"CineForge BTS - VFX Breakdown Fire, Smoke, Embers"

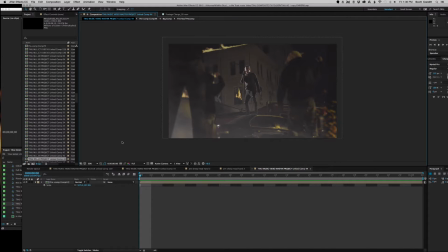Hey guys, Scott Conditt here with CineForge Media. Today we're talking about atmospheric effects and fire structure effects.
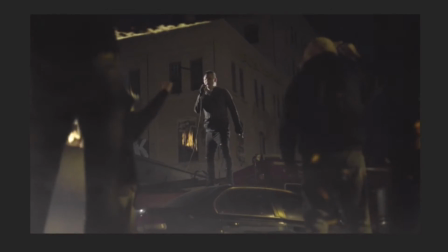What we pulled out of the archives is a clip from a music video I directed last year for a band called There Is No Us.
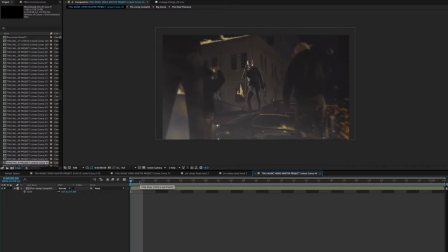And we had a lot of really cool compositing and spark elements, structure fire elements, and atmosphere in these frames.
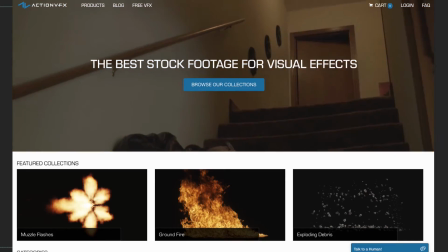Some of the best types of these effects currently, in our opinion, are coming from a really cool company called Action VFX.
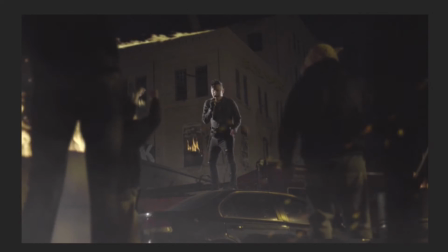Check them out in the link in the description below. But diving right in, what you see in this frame is clicking on and off a lot of the assets, the sparks on the right-hand side. What I like to do is kind of fill the dead space in a frame with neat effects like that that add to the overall composition and help it feel not quite so dead.
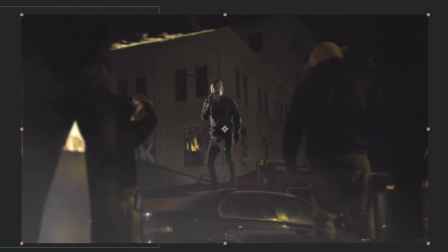Clicking some of the layers off now, you see some of the atmosphere and smoke disappearing. Definitely adds a depth to the entire frame, I thought.
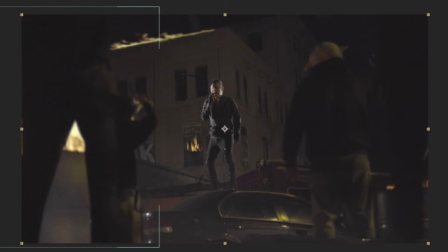And then going a step further, you'll see some of the other added sheep people elements being removed, and I actually manually cut those out and composited those in throughout the process just to fill out more of the frame.
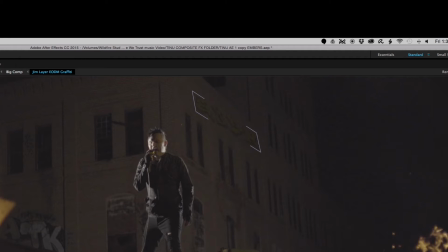Diving into this sequence, you'll see some other assets like the graffiti in the upper right-hand corner of the building there, turning on and off.
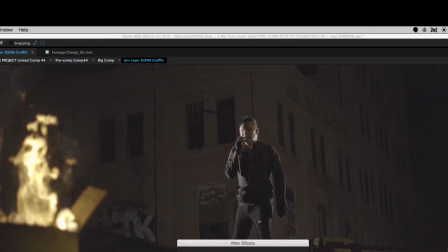That was a little tip of the hat to Eagles of Death Metal. Those are friends of the band, and they'd just gone through the attack in Paris.
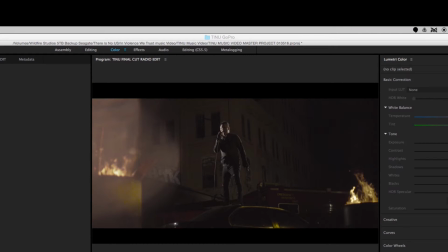They wanted to give them a little nod and let them know they were thinking about them.
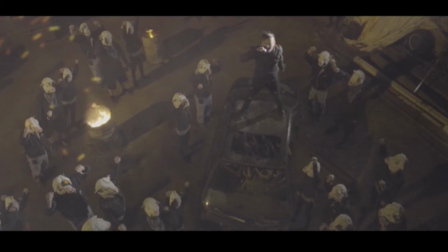Jumping over into another sequence here, we have an aerial shot, bird's eye view looking down.
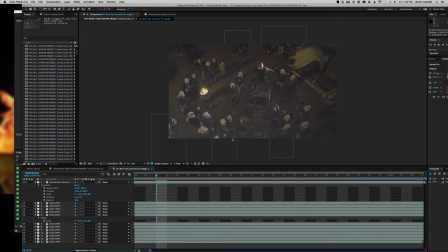Another cool aspect of this shot here that you can see real quickly is we actually had to composite in the sheep people themselves, did a little crowd replication. We only had 3 sheep masks, and on a quick and dirty budget, we made an entire army of sheeple.
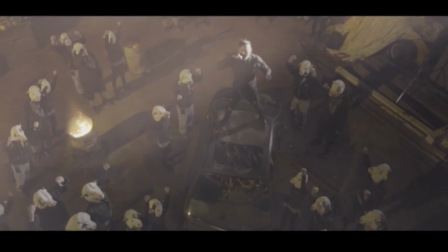And we added even more cinders and smoke effects in the left of frame there, and filled out the entire frame with a lens flare and added smoke, just like in this here.
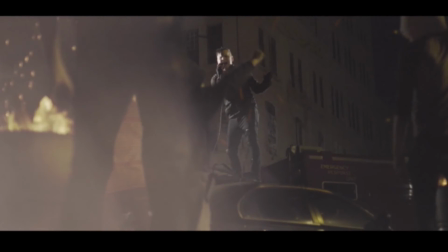You can see the barrel was putting off these really cool embers, and I wanted those to fill the entire frame as if there was a lot more going on,
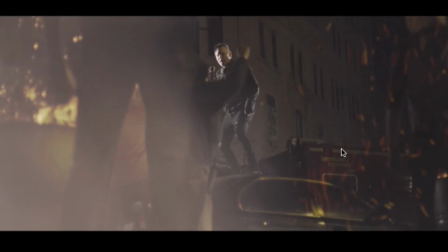in terms of pyrotechnics than there actually was on set. I think we only had 2 barrels actually burning, but I wanted to make it feel like they were everywhere.
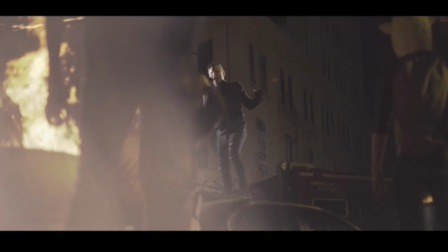And I think we achieved that. So yeah, lens flares with a little orange hue certainly helped too.
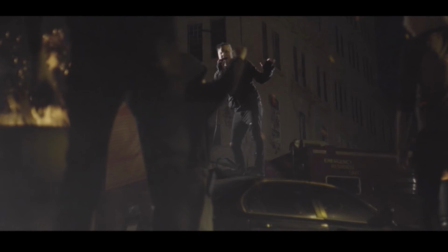There you can see it with it off. And there's the raw composition here with Jim.
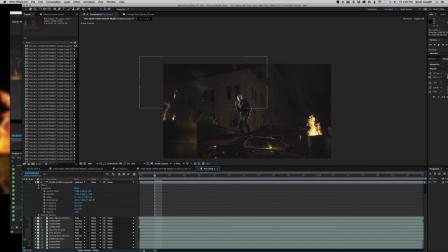I think the smoke effect is still on. There we go. And that's the raw frame. Pretty cool. Jim looks awesome up there by himself, but when you add in all of these additional effects and composites and cinders, embers, structure fire, and smoke, totally fills out the frame, and I think it feels a heck of a lot different than it did.
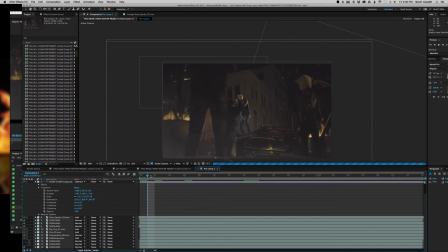So that's just a really quick overview on some of the effects I threw in to help fill out the frame,
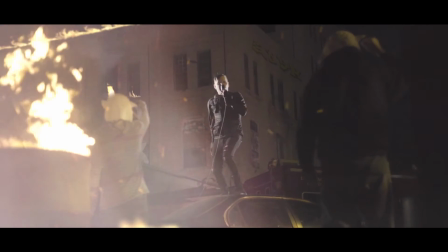add a little bit of texture and depth, and really achieve the overall look I had in mind from the get-go.
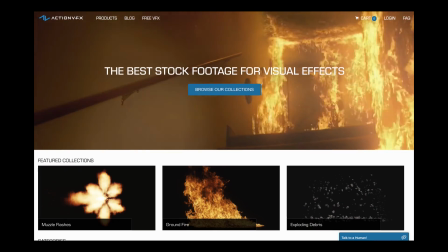Utilizing some of these killer assets. Again, check out Action VFX.
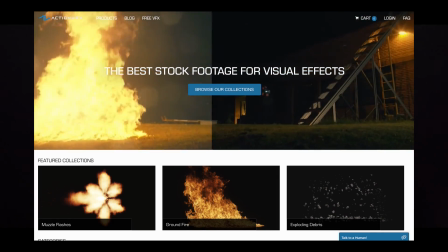We love those guys and what they're doing. Their structure fires are intense, to say the least, and the way they are producing those, some of the behind the scenes, just killer.
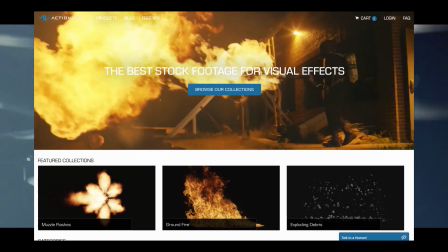So check them out. And again, check us out at CineForgeMedia.com. Links below in the description.
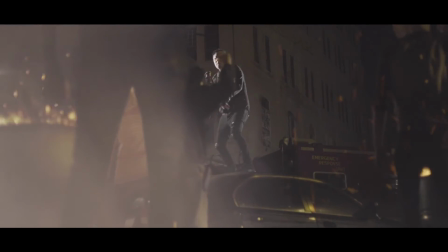Let us know what you thought of this really quick overview, and if there's anything else you have questions about, leave a comment or question below.
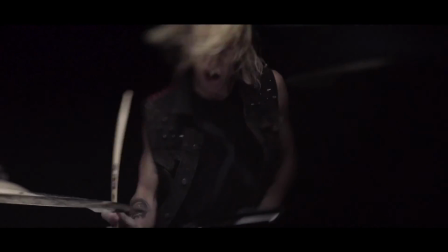Thanks.